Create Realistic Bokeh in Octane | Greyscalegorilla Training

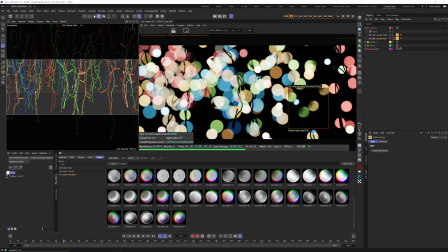[4:09]
Let's try 14. Oh, that looks pretty good right there. What does 18 look like? Let's try 18. I feel like that looks pretty good.
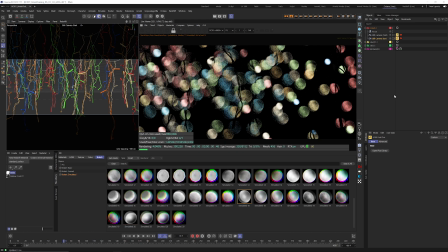[4:17]
All right, so I'm going to let this clean up a little bit, and then we're going to do one more thing to make this a little bit more filmic.
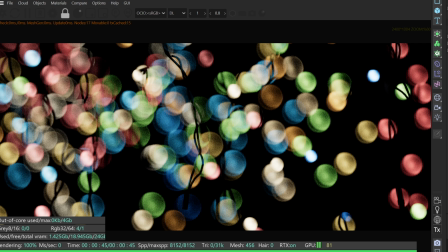[4:26]
All right, yeah, I'm really liking this. This is looking good. There's one more thing that I want to do, and that's to kind of emulate a little bit of an anamorphic lens,
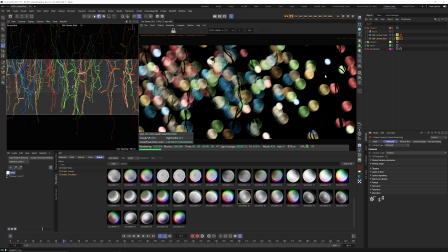[4:35]
which is going to stretch the bokeh out vertically a little bit to make it look a little bit more, I don't know, like a film. So let's jump down into our universal tab. We're going to grab our depth of field. We're going to change our aperture aspect ratio to about 1.5. And you're going to notice that they all kind of stretch out like that.
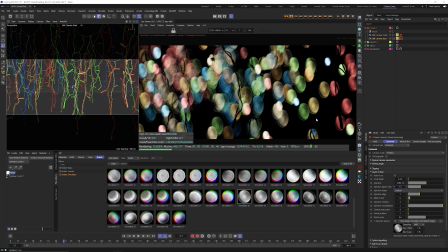[4:54]
And if you've ever seen a movie shot with amazing lenses, you're going to get this anamorphic vibe. And if you're not sure what anamorphic means, I highly recommend Googling that and learning all about it. We just don't have time to do that in this video. But yeah, now we've got a much more filmic vibe there.
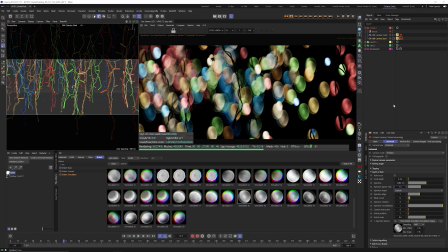[5:13]
So yeah, that's looking pretty darn good. Let's go ahead and take a look at this without any of that stuff on there. So let's just go ahead and do a store render buffer right there. And let's move our A, B over here. And we're going to bring this back to like a default state.
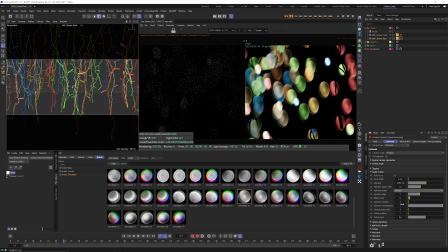[5:31]
So something like a circle. And then this was set to one.
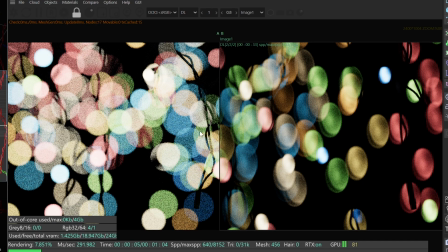[5:38]
And we're going to let that converge for a second. It's also much brighter because the bokeh map is going to cut some of that energy down.
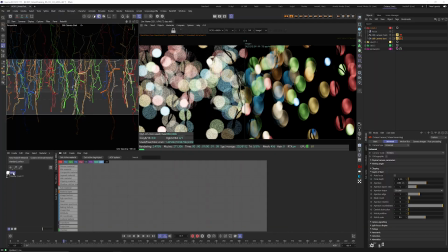[5:44]
So I'll probably just jump in here and grab this bulb material. and just bring that texture emission down to like 0.04 somewhere in there just to kind of match that intensity a little bit all right cool so you can see
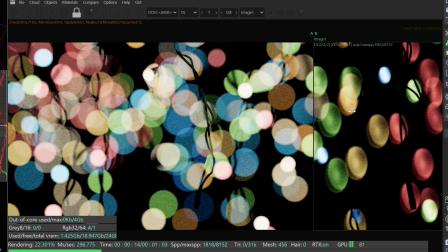[6:01]
just like how much more realistic this looks it just feels like it was actually shot with a camera and not this sort of like ultra cg perfect sphere
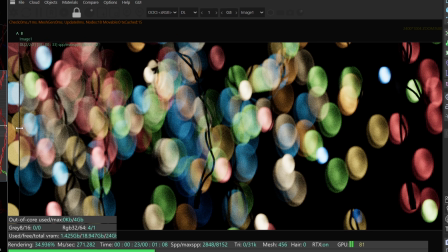[6:12]
looking image here on the left it just offers just a little bit more of that realism It just looks great.
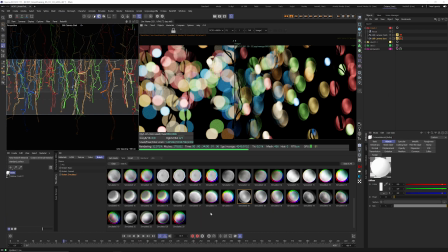[6:19]
So yeah, we're really excited to see what everybody makes with these bokeh maps. And that about does it for this video, so I'll see you in the next one.